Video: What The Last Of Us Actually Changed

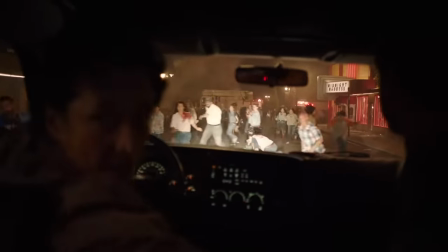The Last of Us is an extremely recognizable usable IP and any adaptation of it, good or bad, was bound to make HBO a tidy profit.
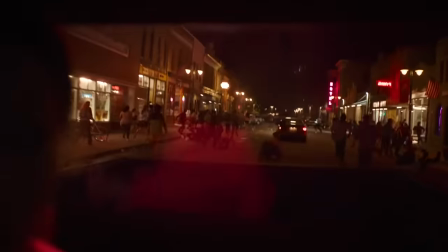But that doesn't really answer why these specific creatives would want to be involved with this.
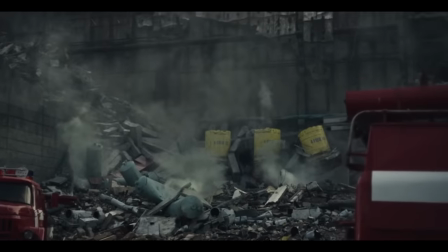Craig Mazin, the showrunner for The Last of Us, was fresh off a huge success with Chernobyl, a show that won or was nominated for all of the awards.
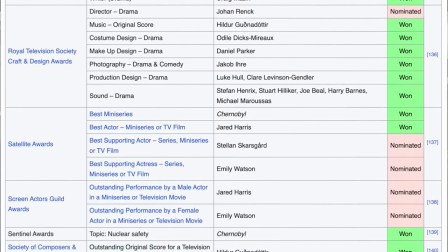He could presumably have been part of whatever he wanted to make. He chose this, so why?
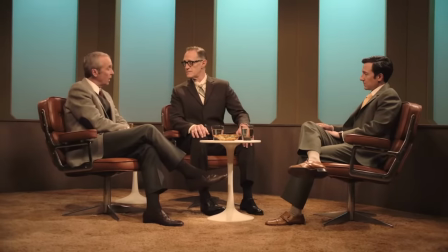Fungal infection of this kind is real, but not in humans. True, fungi cannot survive if its host's internal temperature is over 94 degrees.
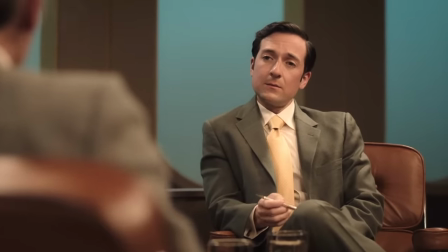And currently there are no reasons for fungi to evolve to be able to withstand higher temperatures. But what if that were to change?
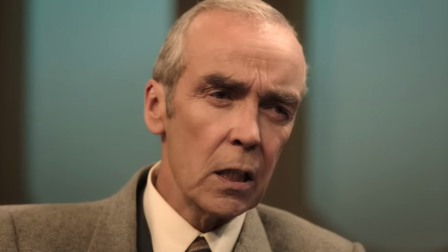What if, for instance, the world were to get slightly warmer?
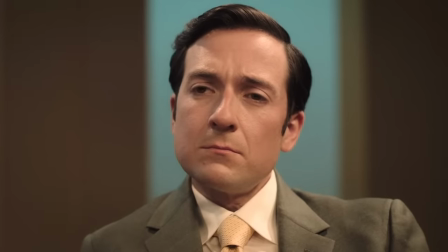Unlike the game, the TV show opens with a lengthy interview scene between a TV show host and a pair of doctors,
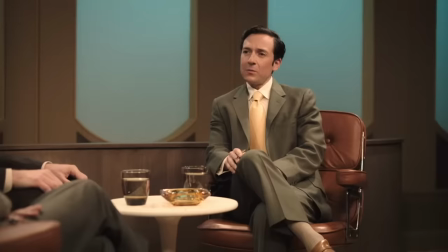which, in my mind, immediately seeks to answer the question at the top of this video.
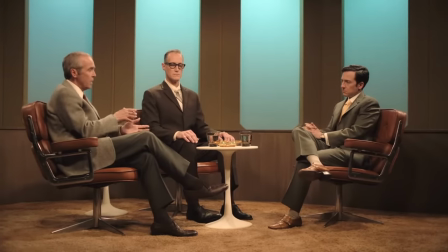In the scene, one of the doctors outlines how a fungal pandemic could be orders of magnitude worse than a viral pandemic.
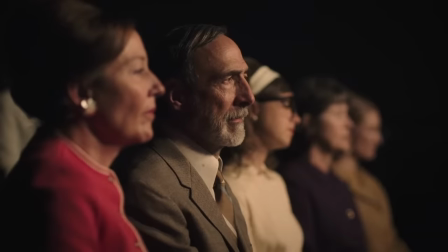He explains how the fungi could burrow into people's brains and turn them into puppets, handling a bunch of the world building for the rest of the show.
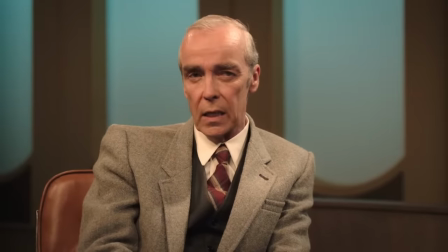But he also reframes the central catalyst of the apocalypse from what it was in the game, tying it directly to climate change.
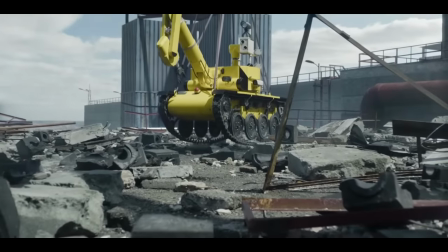That Craig Magson would do this is not that surprising when you compare this to what he did in Chernobyl.
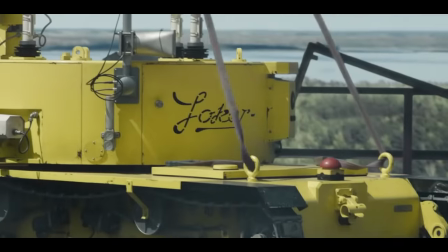Like yes, that show is about telling a story around the Chernobyl nuclear disaster, but it's not just about that.
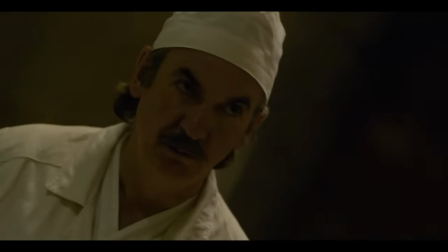It's about climate change. Hot take, guys. Chernobyl had climate change themes. Institutions repeatedly ignored the warnings of an environmental disaster because of their own political agendas,
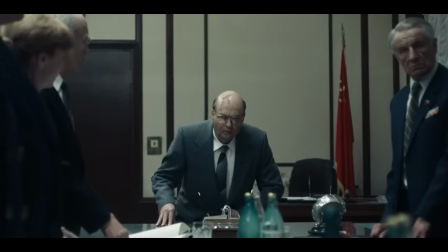and then in the midst of the crisis attempted to continuously downplay how bad things could get.
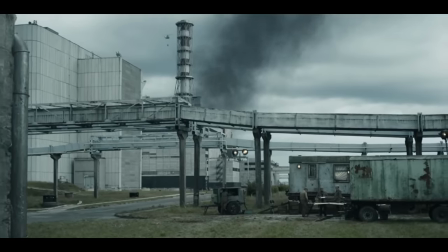But nuclear radiation doesn't care about international politics or what's happening inside the Kremlin, so, you know, can we please deal with this thing before it kills us all?
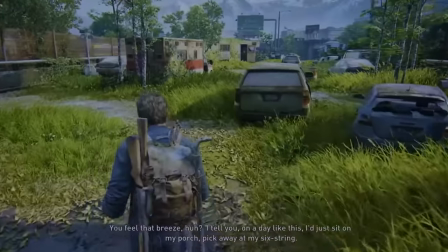In the Last of Us video game, there was no explanation for the apocalypse. It was just something that happened.
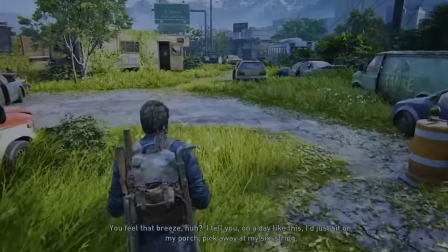But I think you can make a compelling case about the original Last of Us that while it is never explicitly stated to be about climate change,
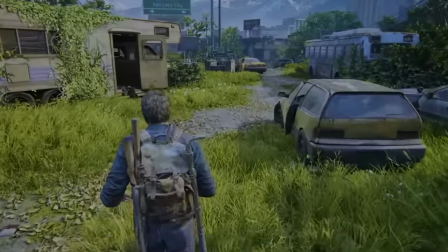that it was subtextually about climate change.
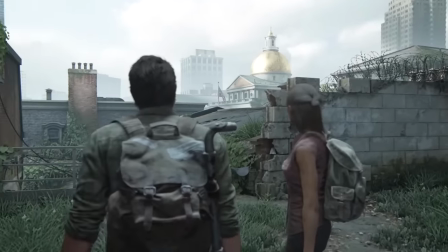It's a game where most of the settings are urban environments that have been reclaimed by nature, where the main enemies are a kind of fungi,
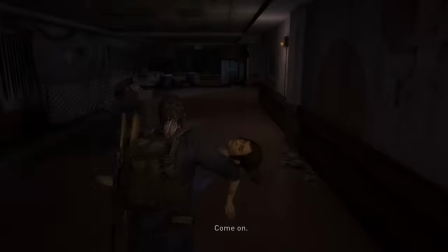and where the central themes are all about pitting individual needs against what is good for society as a whole.
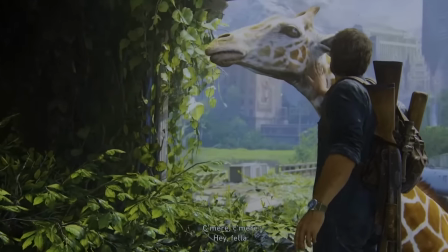A theme that has some extra resonance when seen through the lens of climate change.
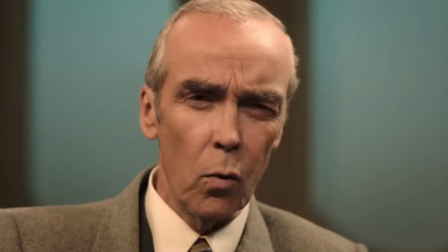In the show, a guy just says it.
What if the world were to get slightly warmer?
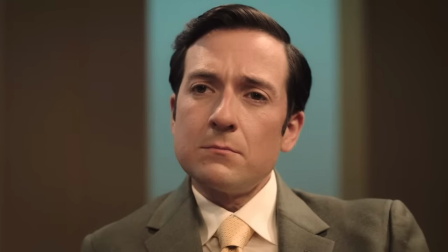He just tweeted it out. And it's in this way, this method, like not just this scene, but this way of doing things, that the show justifies its own existence.
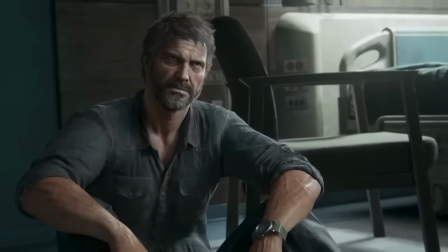If it can't tell the story of The Last of Us better than The Last of Us already did, then it can at least tell the story more explicitly.
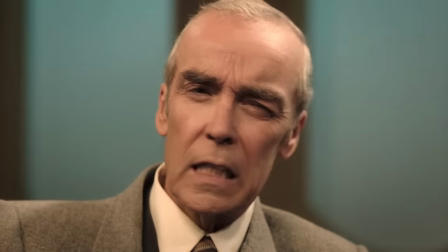It can make the subtext, text. I want to make a distinction here for the kind of subtext I'm talking about.
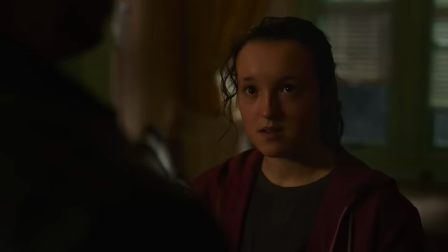I'm not talking about what we could call conversational subtext.
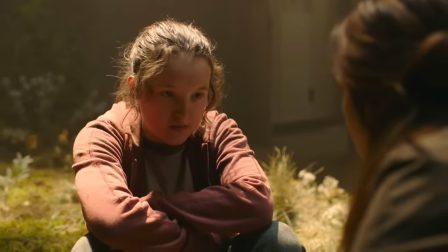So in many a well-written scene in both versions of The Last of Us, two characters are talking to one another, and because they are human beings and not robots, when they say things,
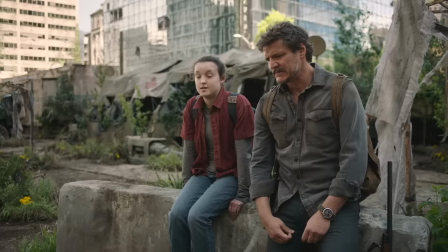they don't always say everything they mean.
So time heals all wounds, I guess.
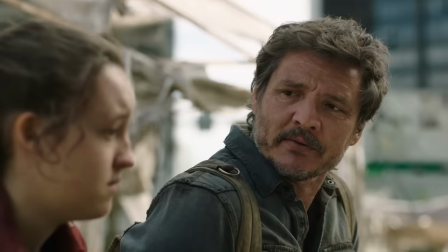It wasn't time that did it.
Joel's puppy dog eyes fill in the blanks of what his words imply.
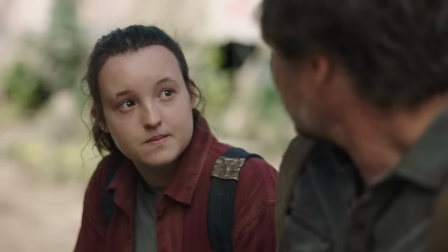The text is, it wasn't time that healed his trauma. The subtext was that it was meeting and bonding with Ellie that healed his trauma.
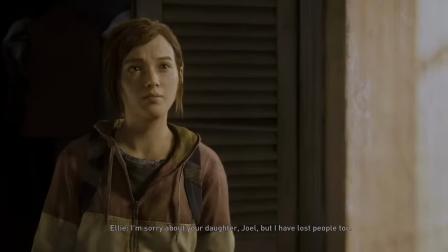Both versions of the story have moments like this which are very good, because both versions are very good.
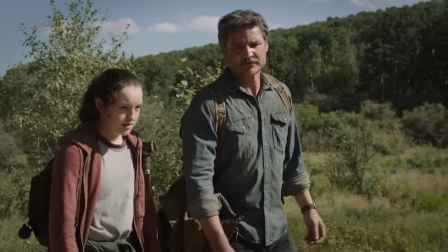So when I say HBO's The Last of Us turns the subtext of Sony's The Last of Us into text, I don't mean everyone starts saying what they mean literally.
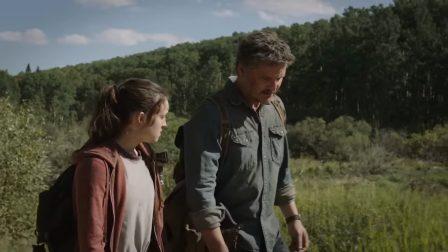I'm talking more about the themes and plot points that the game originally left ambiguous.
Cordyceps mutated.
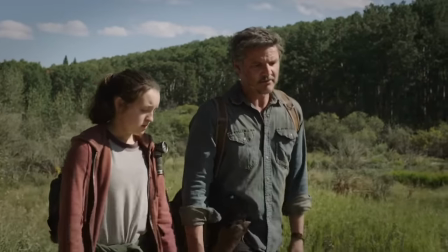Someone that got into the food supply, probably a basic ingredient like flour or sugar.
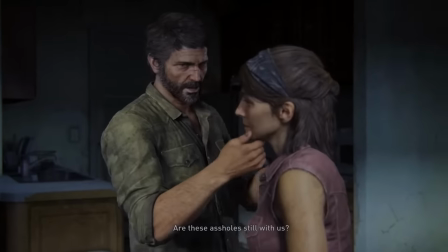Example number one, Joel and Tess.
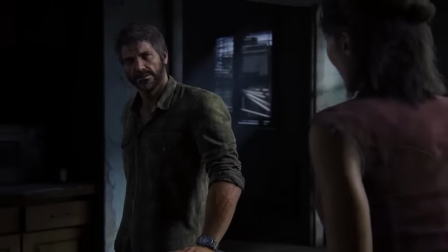Now, if you're a freak, like me, when you're playing the original game, there are probably a bunch of times during scenes with Joel and Tess when you thought to yourself, they f*** him.
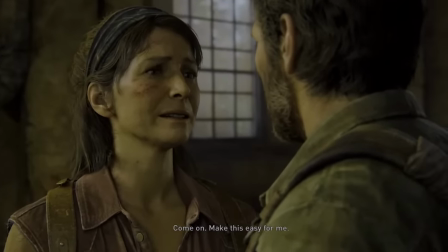Come on. Make this easy for me.
Canonically, the answer is probably?
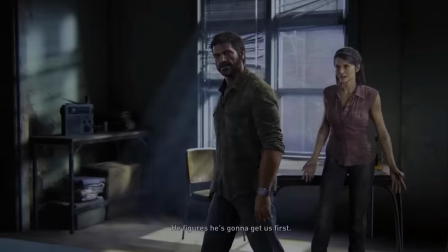Probably. Like, probably. Not definitely, but when you watch the show, one of the first times you see them together is they're together.